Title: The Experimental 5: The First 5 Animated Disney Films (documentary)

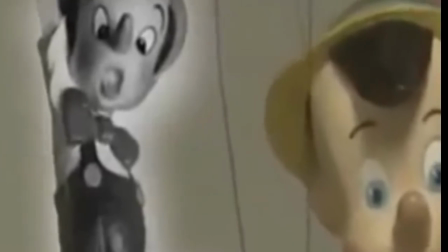1049s
The reason Pinocchio managed to hold up so well after all these years stems from the animator's precision to detail.
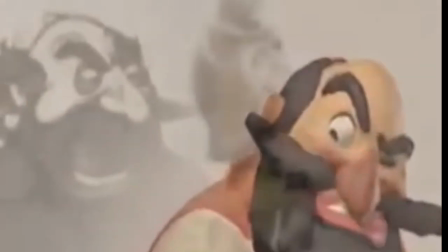1054s
In order to maintain consistency between scenes similar to the likes of Snow White, it was the creation of 3D model sculptures.
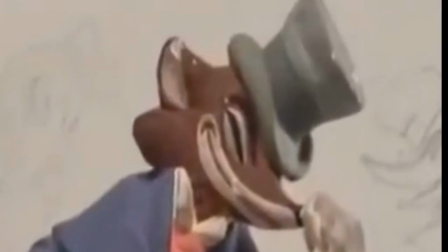1060s
These sculptures allow for animators to not lose form across multiple segments.
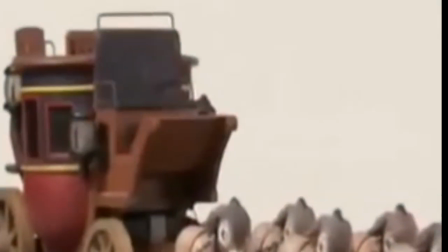1064s
One of the more elaborate examples of this would be Stromboli's carriage, which was used not only as a point of reference but also filmed using stop motion animation.
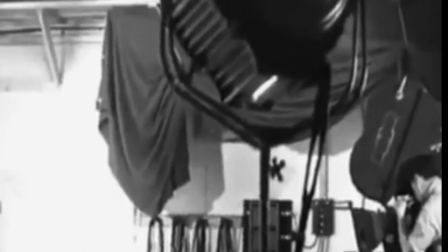1072s
These recordings were then transferred onto cells using an early version of Xerox paper.
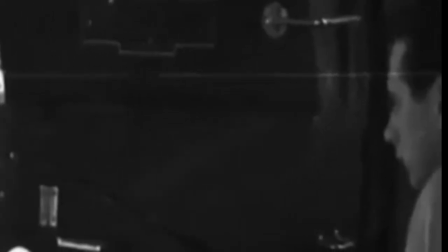1077s
This technique allows animators to see and replicate the actual quality of the carriage's movement.
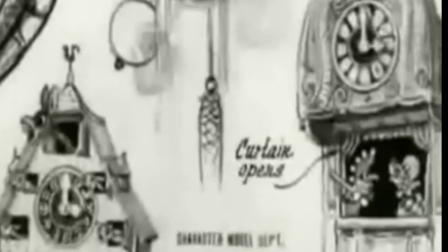1084s
Another set of model clocks were used to create the ones in Geppetto's workshop. These clocks were then filmed from specific angles and subsequently animated through the same process.
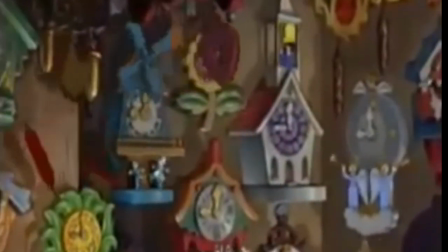1093s
Blending realistic conventions such as the motion of wagons with traditional cartoon design is what the film achieves best,
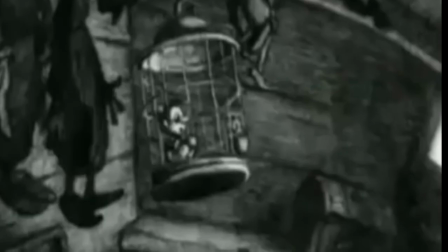1099s
thus giving the audience an overall convincing experience.
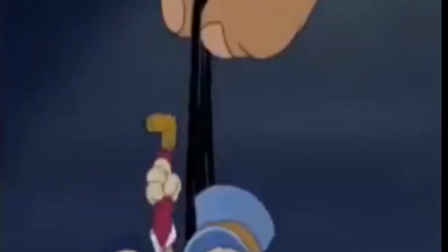1104s
The influx of different animation styles into one seamless film was also an astonishing achievement.
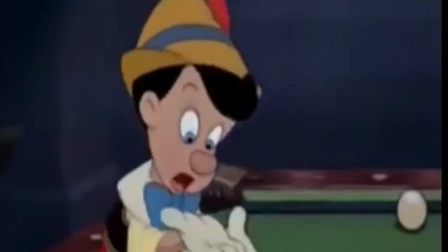1109s
The best example of this was the pool scene between Jiminy, Pinocchio, and Lampwick.
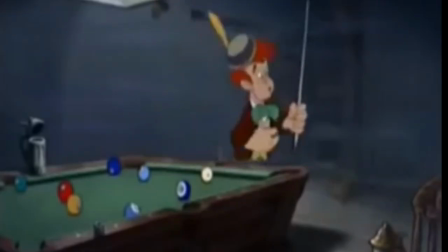1114s
Jiminy was being animated by Ward Kimball, Pinocchio by Milk Call, and Lampwick was done by Freddie Moore.
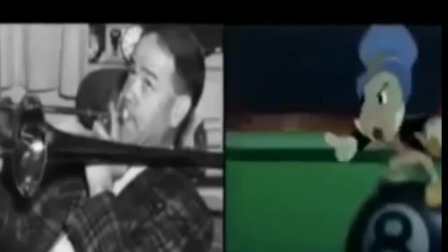1120s
Knowing this, one can see how they play off each other's styles. Kimball seems to have more of a demanding style of animation, most likely due to his character being undersized.
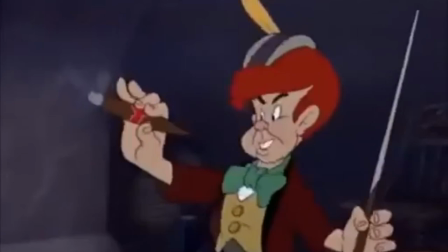1128s
Call's job with Pinocchio is to give off an innocent, almost Disney-like vibe, hence his happy yet clumsy style throughout the entire film.
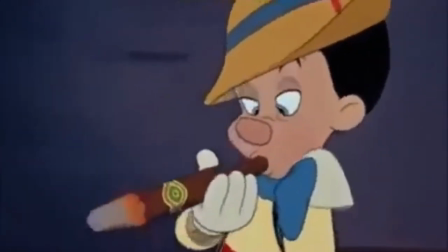1135s
As for Moore's job with Lampwick, there's a laid-back yet stern style of animation, since he represents the standard of cool through Pinocchio's eyes.
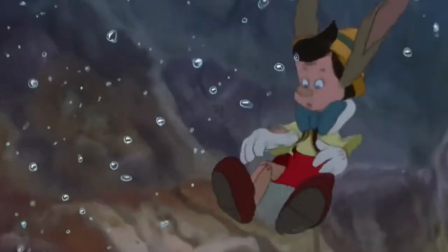1146s Tell me where we can find Monstro. Gee, they're scared.
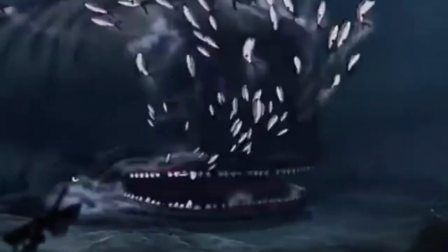1154s
Now, the most iconic element of this film would definitely have to be the underwater sequences.
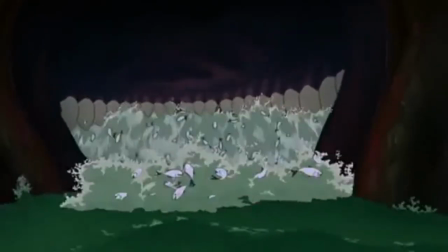1158s
The scenes were so detailed that they had specific teams of animators tasked to work solely on bubble and water effects.
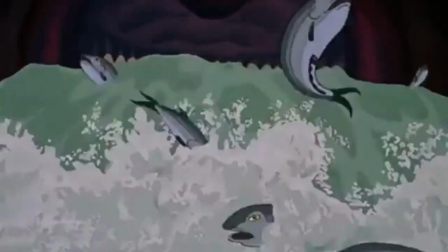1164s
Some worked on nothing but water effects for a whole year. In the opening water scenes,
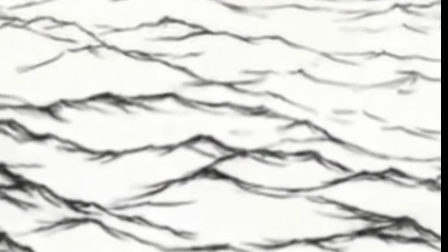1169s
animators decided to add depth to the ocean by putting more detail into the waves on the water surface in the foreground and put less detail as the surface moves further back.
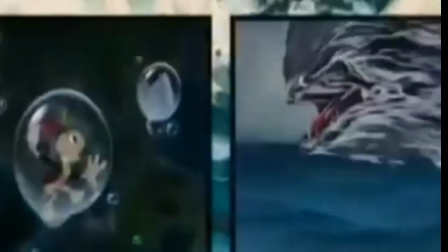1177s
This draws upon a more impressionistic style, as it allows animators to greatly improve the detail in the front.
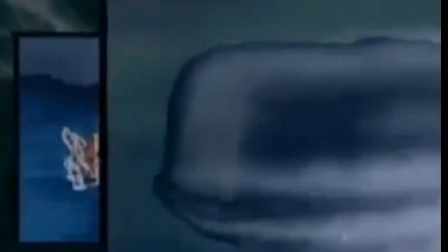1182s
The scenes with Monstro coinciding with the thunderous sound were also a true spectacle.
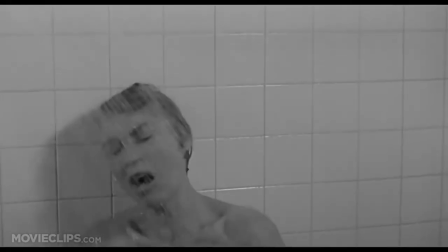1187s
A scene like this alongside Lampwick's transformation is reminiscent of a Hitchcock style of film, where reaction overshadows the action itself.
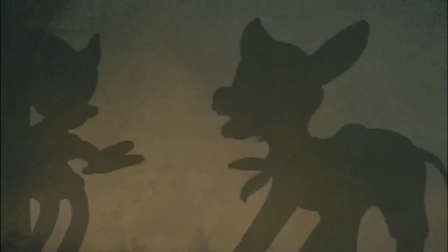1194s
Pinocchio's reaction to Lampwick turning into a donkey, and Geppetto Pinocchio frantically running away from Monstro makes both scenes far more intensifying.
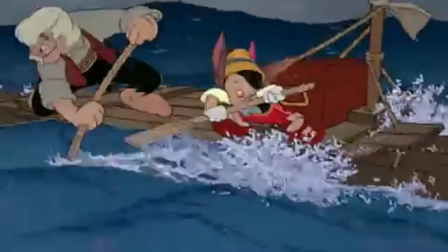1202s
This isn't to take away from either action, but the reactions are so plausible and relatable that it makes the scenes more immersive, therefore effective.
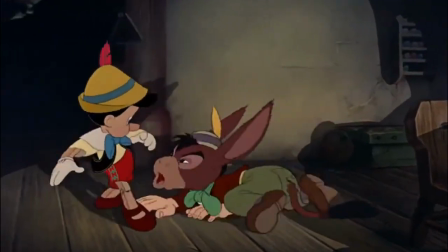1210s
Lampwick's deconstruction from a very arrogant, prideful character to a traumatized like child, all in a matter of seconds, is perfect visual storytelling.
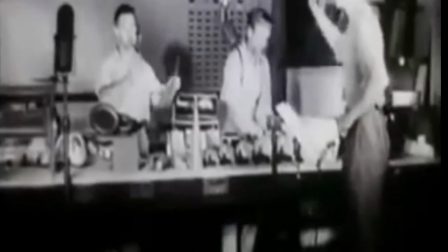1220s
Pinocchio not only innovated in the realms of writing and animation, but also in sound. One scene that is a testament to this premise is the birthing of Pinocchio.
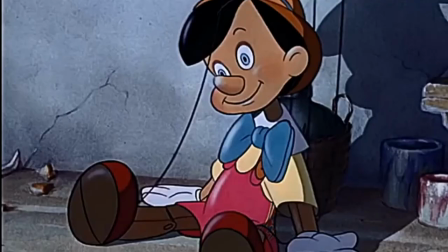1227s
In this case, the blue fairy makes Pinocchio alive through her wand. Now, most may be amazed at the wand's animation,
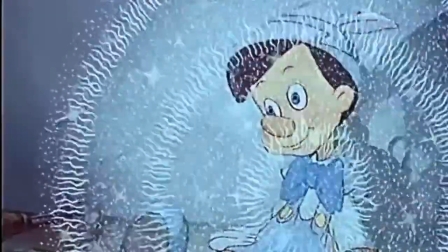1233s
but what about the sound? I strongly believe this is one of the earliest instances of what we perceive magic to sound, if not the first.
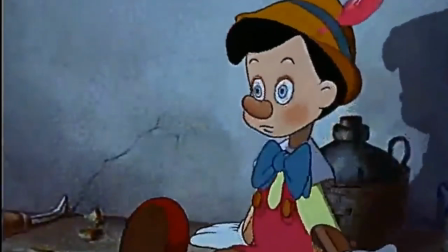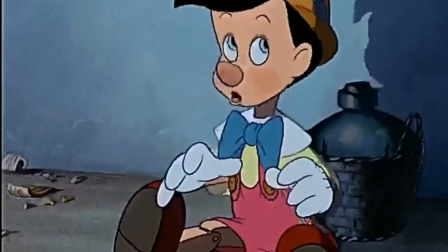1246s
The wand sound was a mixture of strings, nova chords, and celesta. All these instruments combined helped create a uniform ethereal sound.
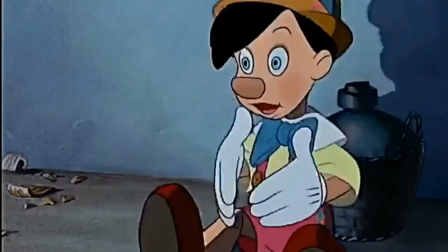1253s
As for the underwater scenes, a couple theories were found, both being very experimental and effective.
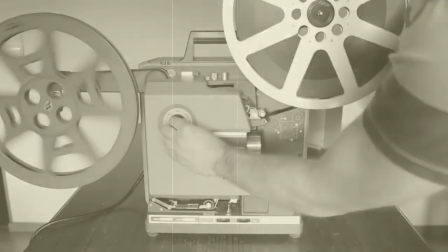1260s
The first theory stems from a more traditional route. Back in these days, film had to be held with a tight catch as it passes over the optical sound drum of a recording machine.
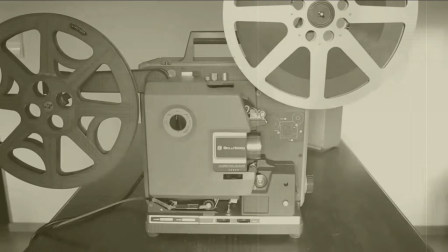1268s
If not held tight, the film was slightly looped, forcing the sound to flutter.
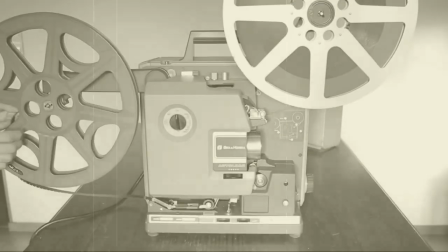1272s
The sound effects people inserted a wire yoke, called a butterfly, into the reproducer to hold the catch open in the recording machine.
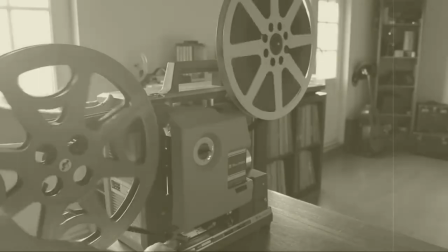1281s
As the voice of Pinocchio called out, the fluttering gave a realistic underwater gurgle to the sound.
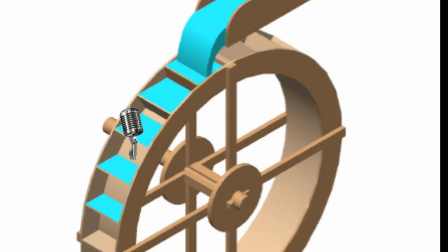1286s
The other theory states that a mic was placed in the middle of a small water mill, then the actor would speak into the waterfall over the wheel. Regardless of which experiment was actually conducted, the sound is still very convincing.